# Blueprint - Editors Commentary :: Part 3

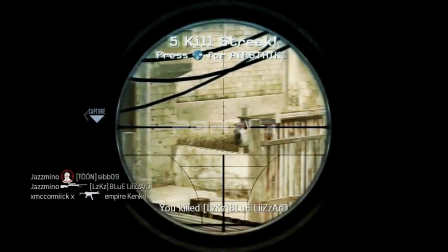so that's pretty bad and then it transitions to the the final song by just having a shot occur and then it
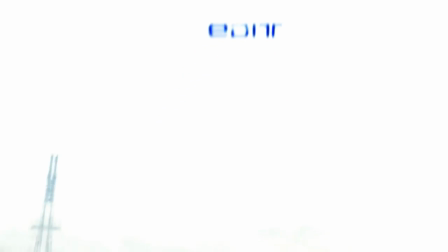like sort of flashes up and goes to the sky and has edit in the sky and i wanted that to look like um it was just the word there and then obviously
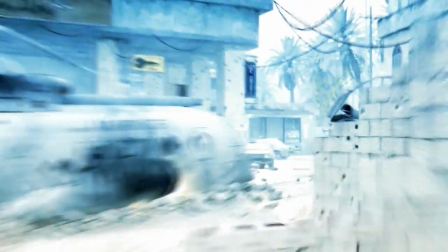it pans out and goes and shows you're actually on crash and then the jpb letters
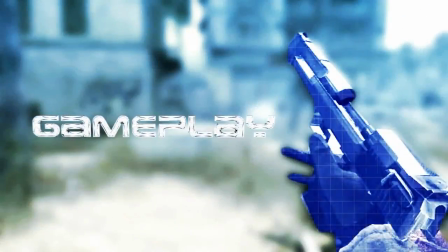come across outside from behind the uh the helicopter which is done really easily with just some masking,
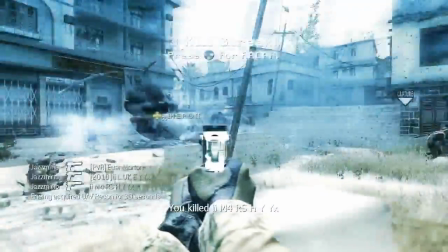there's loads of tutorials about it on YouTube so if you want to search for that I'm not going to tell
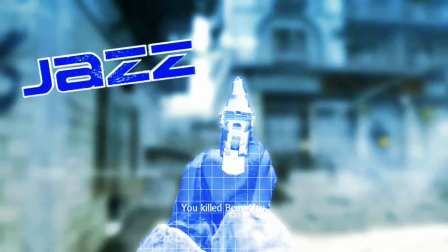you how to do it right now. And then it just backs out and it goes to the six man deagle clip,
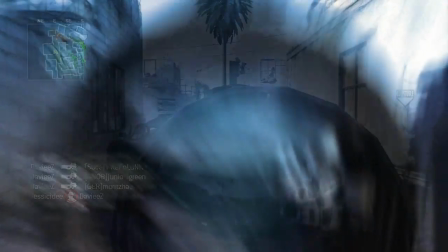then obviously it goes to the ambush triple because
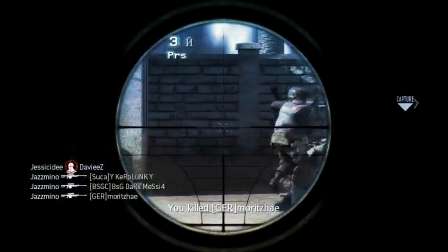the song starts having more well defined beats so it's easier to sync to something so I wanted to put that one in.
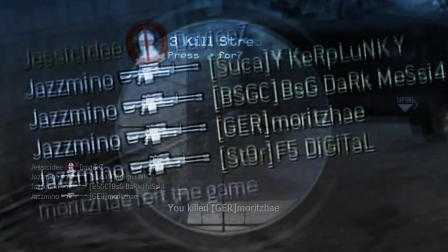And then I did the killfeed like spinning and rotating over the top of it,
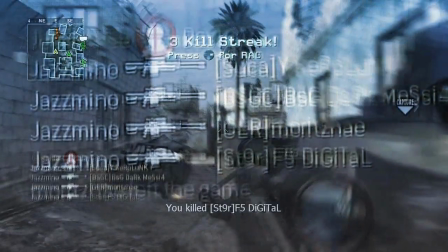it looks quite blurred I don't know why because I added that in after the motion blur being put in so it shouldn't have been blurred but it looks pretty blurred anyway but you can still see that it's just
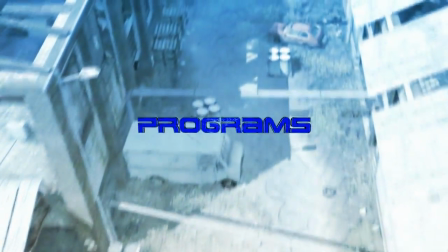four people so I'm not too bothered then it does the flyover over pipeline with the just programs written in because again
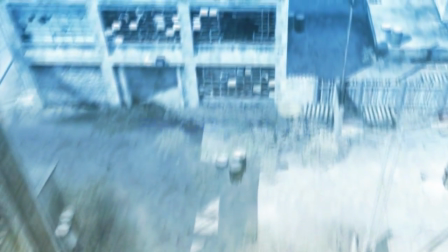this is the credit sequence so that's why I have that there I mean it looks kind of boring I probably could have done a bit more on it but at the end
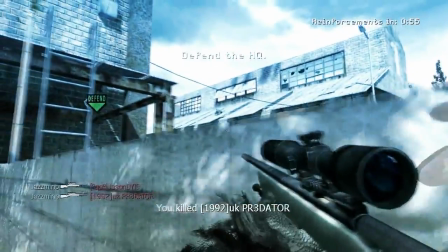of the day no one really cares about the credits too much they're more interested in the gameplay and stuff so I didn't really mind.
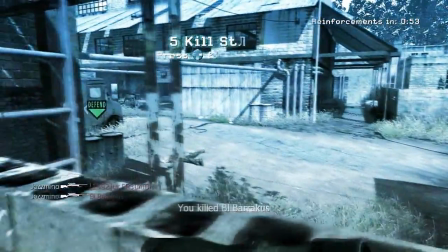Then obviously it does a bit of jumping around because the song has really fast beats so rather than have kills occur really quickly there and again
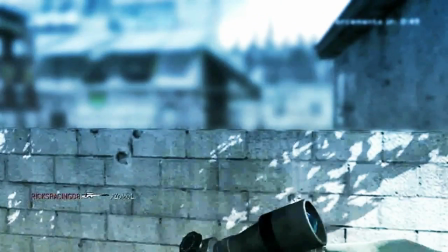obscure gameplay I just had it so he's moving around a bit and then obviously freezes at the wall and I added a bit of a mask on
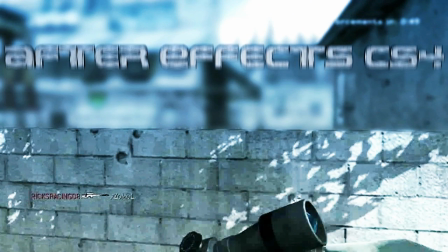the front wall so that was in focus then I did another mask on the building to the right bit just behind and added a slight blur to that.
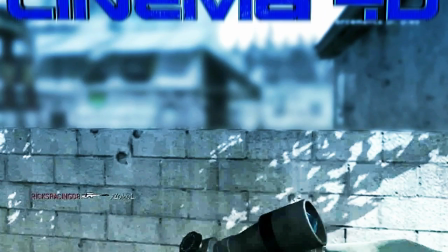Then I masked the back bit and added lots of blur to that so hopefully it looks alright.
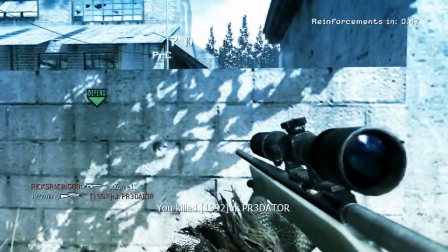I mean I think it's ok just for a quick amount, you don't have to do that much to it because obviously it just says Sony Vegas 9,
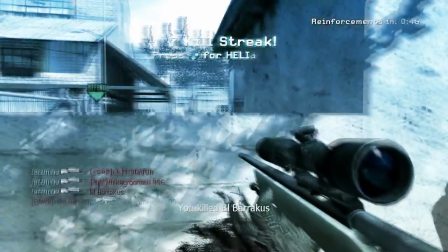After Effects, CS4 and Cinema 4D just pops up just to show you the key programs I used.
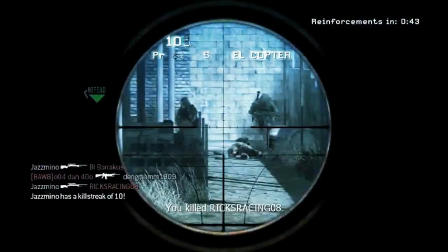At first I did have 3D Ripper Rex and Fraps as well but it occurred so quickly I couldn't read it so I just had just three of them rather than five.
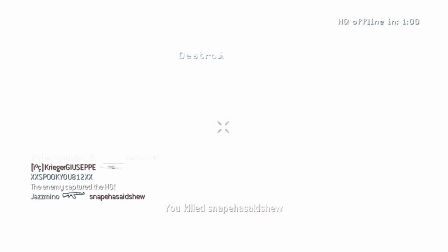So it just does a basic crossfade from pipeline onto the AK-47 quad
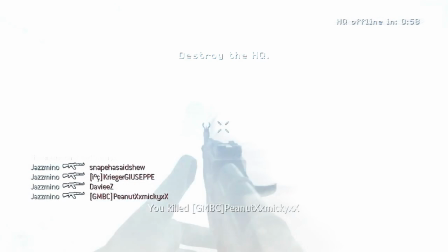spray while flashed and that's just because I didn't have to do any sort of fancy transition.
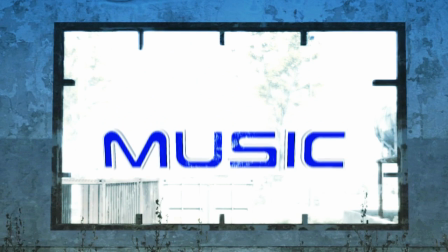I mean it was just going straight onto the quad spray where I actually did speed up quite a bit this spray because I wanted it to
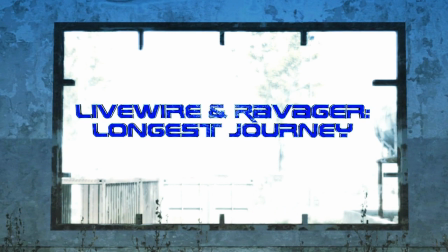allow me to have time to add in the music because I want the music to be up for quite a while to give the artist proper credit.
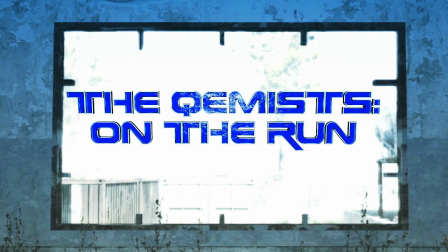especially LifeWire and Ravager because they allow me to use their song in the video and I'm really thankful for that because
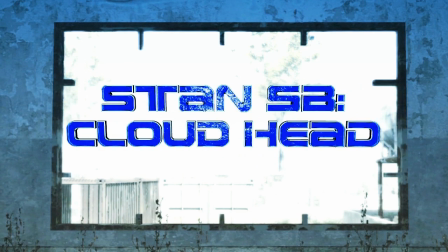the song works really well in the montage and it's just a good song anyway and I saw quite a lot of good comments about the music so I was happy with that
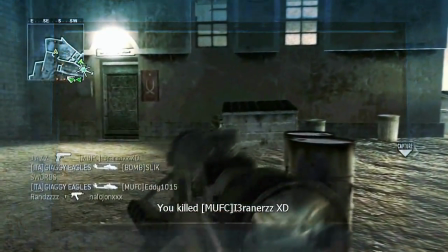and hopefully they're happy with it too then it's on to the bog clip and to transition to this I had the window mask
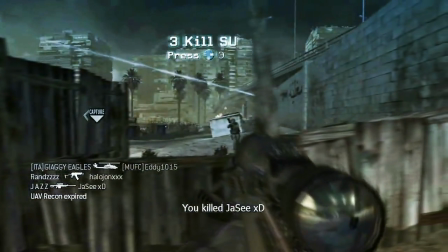show up for a bit longer than the actual stuff inside the window because I wanted the clip to show up inside the window just to make it a bit more
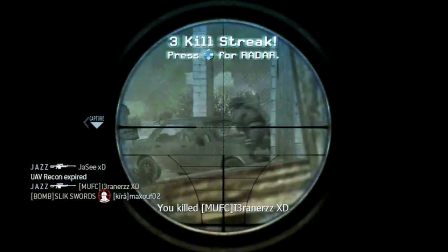interesting and just fading out really simply. So yeah that's why I did that. Jazz reckons this is his best clip he's ever got.
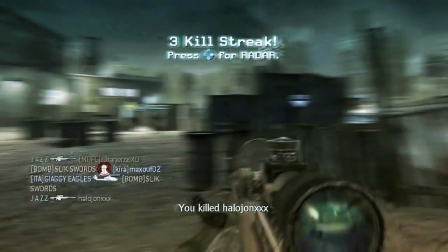I don't agree with that. I think the second clip I used, the first bog clip I used, is his best one just because it's really good accuracy and really fast.
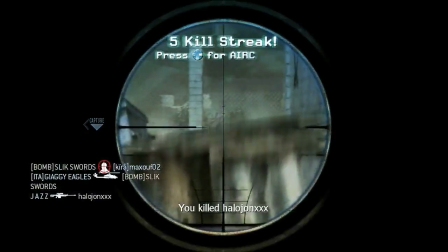I don't know how he managed to see the people as quickly as he did and then still hit the shot. Just insane.
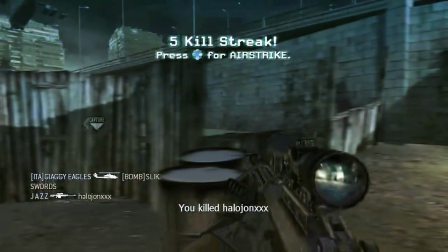But yeah still this is a really good clip and it's really good to end on. A really good note to leave people off on.
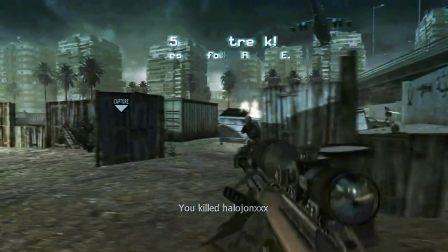I didn't really do that much to it to be honest,
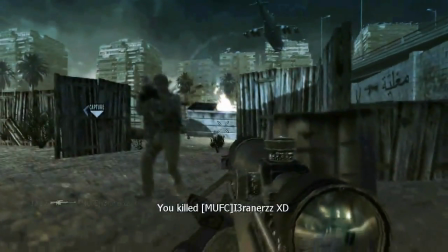I slowed down the part after the shot just before he gets the triple and that was just because I wanted the 1, 2,
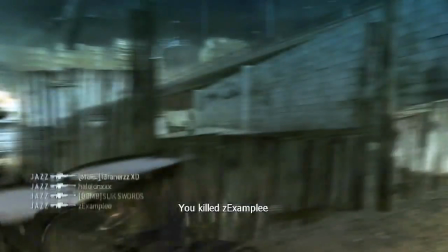3 to pop up while he was going into the scope just to communicate to people that he was getting a triple because
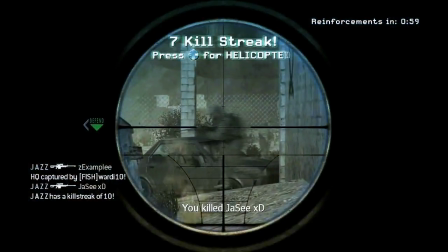I'd done the word triple earlier on and I didn't want to do the same thing because it was just boring so I had 1,
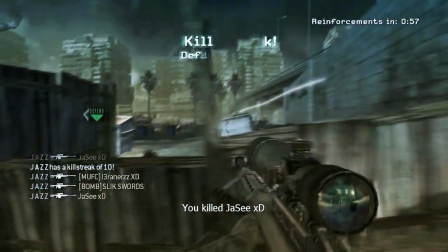2, 3 and then he gets the triple and he goes on that crazy streak killing all the people who were spawning.
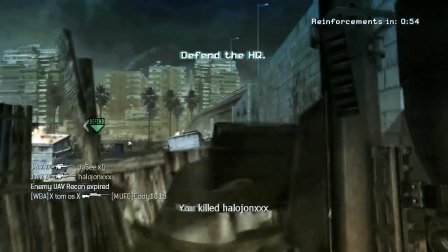As well it looks faster, the streak afterwards, even though I haven't sped it up.
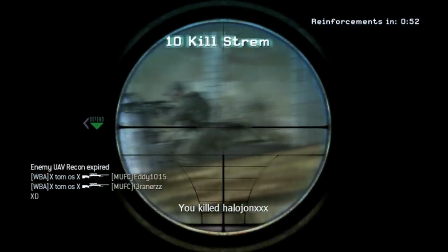It looks faster just in contrast to how slow it was from the shot before the triple, from how slow it was going then.
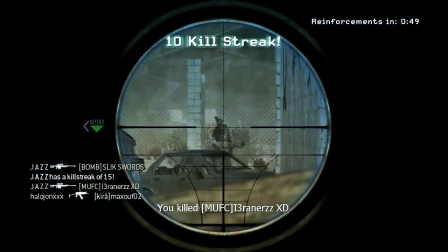And then as soon as it explodes with the song, it just makes it seem even faster, which obviously is good.
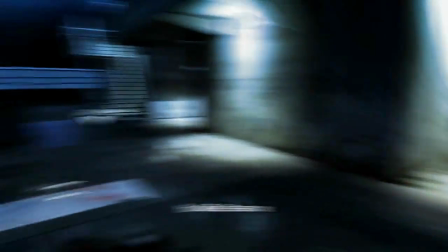and then it goes on to the final clip which is the AK-47 9-man kill feed or something I don't know something crazy
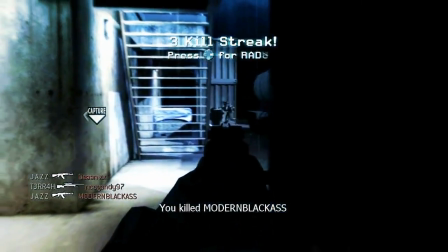and uh yeah I didn't edit it till really I just put it in um I wanted it
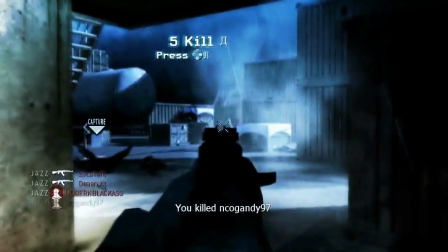to just be in there at the end because the song was dying down there wasn't really any beats which were to find a sync to so I wasn't too bothered about
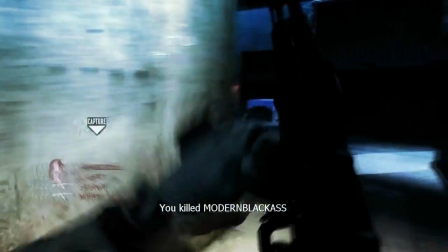that and also it has the uh person like doing some really heavy sigh at the end because it was ending so I
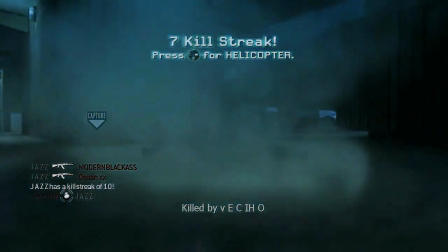thought that was just pretty funny thing funny note to end on and obviously thanks for watching so yeah thanks for listening and watching my first commentary probably my last one hopefully you liked it like the video comment favorite subscribe all that stuff and yeah see ya